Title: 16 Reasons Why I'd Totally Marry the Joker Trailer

The Man Who Laughs is an 1869 Victor Hugo novel, later turned into several film adaptations, most notably in 1928 by German expressionist director Paul Lenny. It's about a wolf named Homo. There's also a minor subplot about a love triangle between three humans. One is a rich socialite, one is a blinded orphan. They're both vying for the affections of a man who's wounded as a child by a cult-like ring of kidnappers who disfigure children as they're growing up so their bodies grow into unnatural shapes so that they can serve as buskers and acrobats and circus freaks. The Joker trailer's so good, I want to marry it. Oh my gosh, I could die.
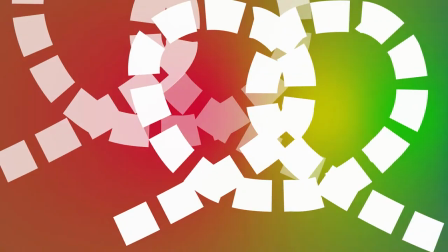Yo, Snaggers, what up? Pretzels here. Actually, I did have a dream last night as of when I wrote this video, a couple nights ago as of when I'm recording it, where I was going to marry this woman, and I realized that I didn't know a thing about her, and, you know, the thing about her I did know was that we both had the fondness for the same number, 16, I think it was.
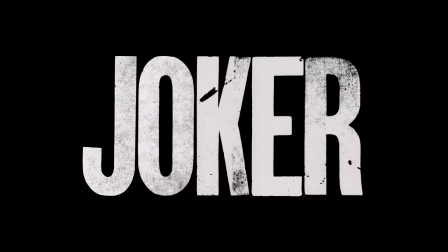77s
16. Anyways, we're talking about the Joker trailer. I really can't explain it.
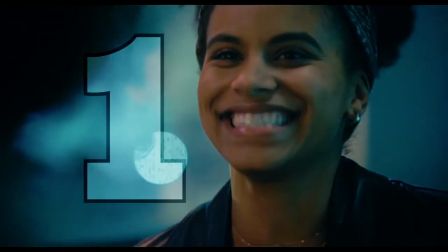82s
Everything's just so good. The lighting, the color grading, the costuming, the tiles on the floor, the acting, this acting, especially this editing of this acting.
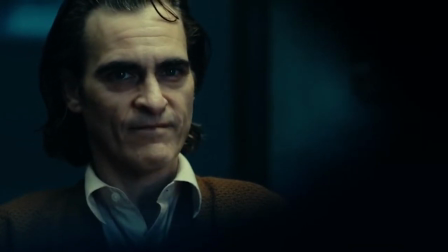95s
This is a three-stage smile here. Right at first, you know, it's genuine. It's a genuine smile. It's slight. It's genuine. Then he expands it so that Dr. Kane can see it.
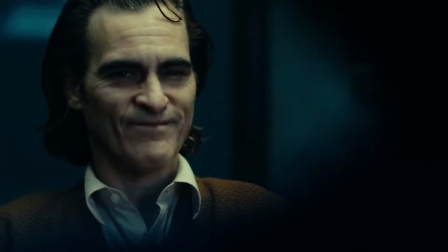107s
And it just in the very last, basically on the last frame, is when it crosses over into a fake smile territory.
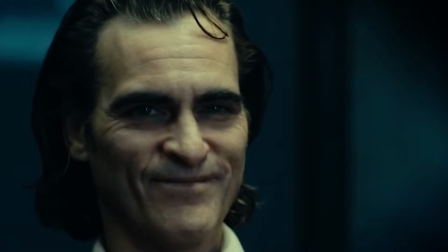116s
And that's where it gets creepy, you know? Just enough to make you see it, but not enough to be able to articulate anything but the feeling of it.
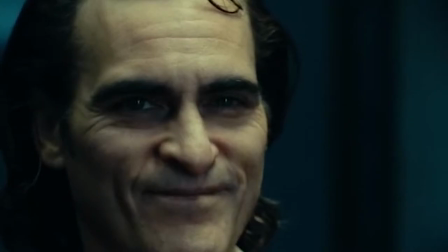124s
Obviously, Joaquin Phoenix's face continued existing past that, but the knowledge and expertise of exactly where to cut away from that is brilliant.
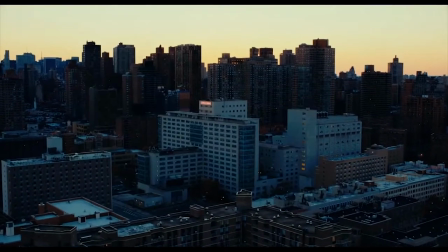140s
Okay, I'm an absolute sucker for the cinematographic texture of urban landscapes,
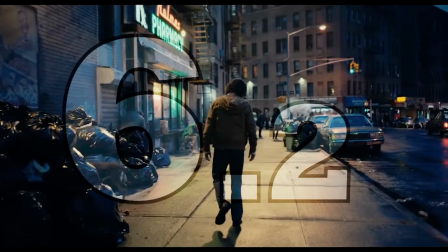145s
but even aside from that, holy crap, these shots are gorge.
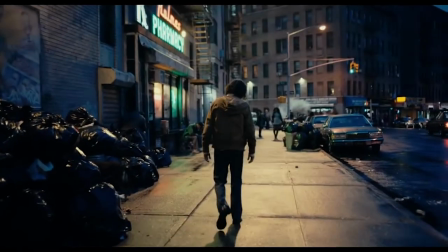151s
This, oh my gosh, the dimensionality with the foreground elements extending to pull you in.
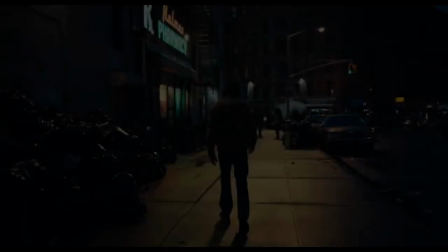157s
I've got no idea how they lit this. Where did they set up the light so that it's just coming at you?
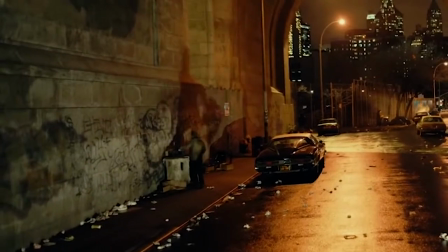163s
This shot is beautiful. That shadow thing is a degree of stylization you don't see much of anymore,
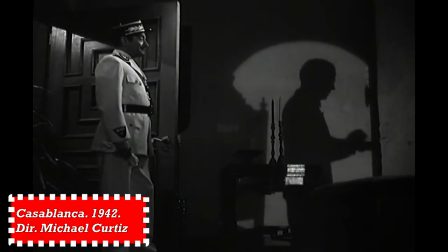170s
but and it always sort of calls attention to yourself, but I love it every time it shows up.
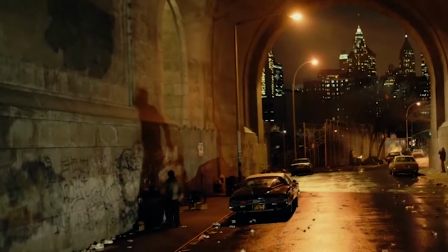177s
The switch in lighting here, that's actually totally motivated.
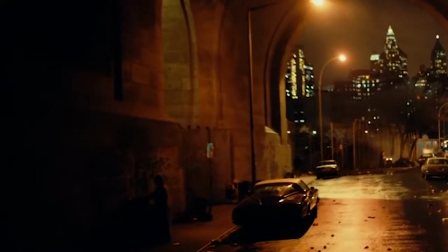182s
If you look, there seems to be a searchlight or something shining there, in a way.
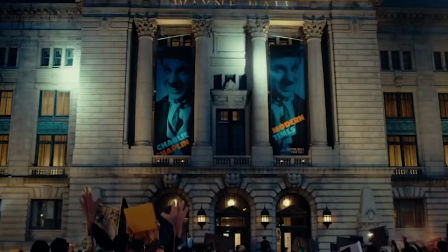190s
Charlie Chaplin as Adolf Hitler. Why was I dressed as Hitler?
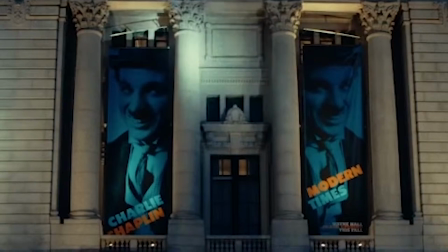194s
Especially with that big Third Reich-esque banner with his face on it in front of a neoclassical building.
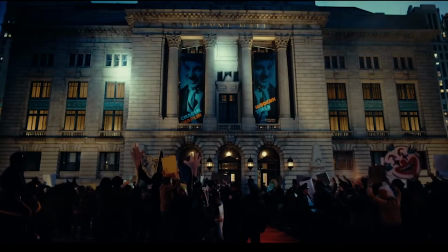201s
Though, of course, the fascists didn't really go for the ostentation of the Corinthian capitals. I spent way too much time doing the research on that.
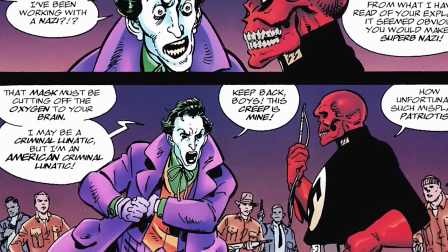208s
I know as well that the Joker obviously hates fascism, but Charlie Chaplin thing can't be coincidental.
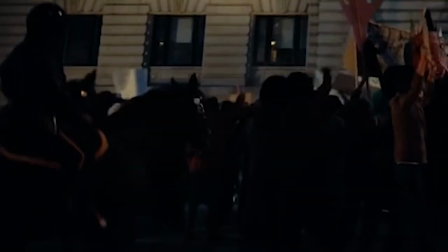217s
Why was he dressed as Hitler? Horsey! The fact the camera isn't moving up is the ground...
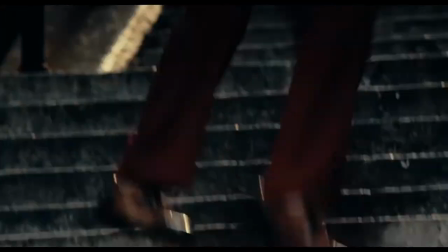227s
This looks just like Heath Ledger. This looks just like Cesar Romero. This looks just like Ronald McDonald.
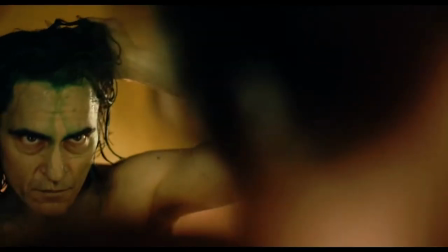233s
If you had told me a couple months ago this were Jared Leto, I would have believed it.
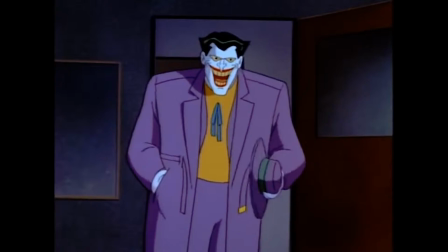237s
If you told me now that this laugh wasn't Mark Hamill, I would disbelieve it.
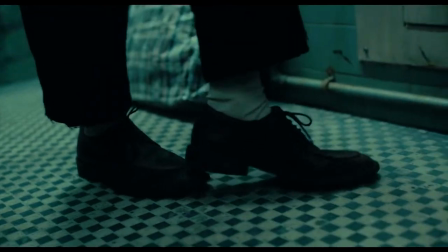242s
Also, this shot, it looks like the platonic idea of the Joker.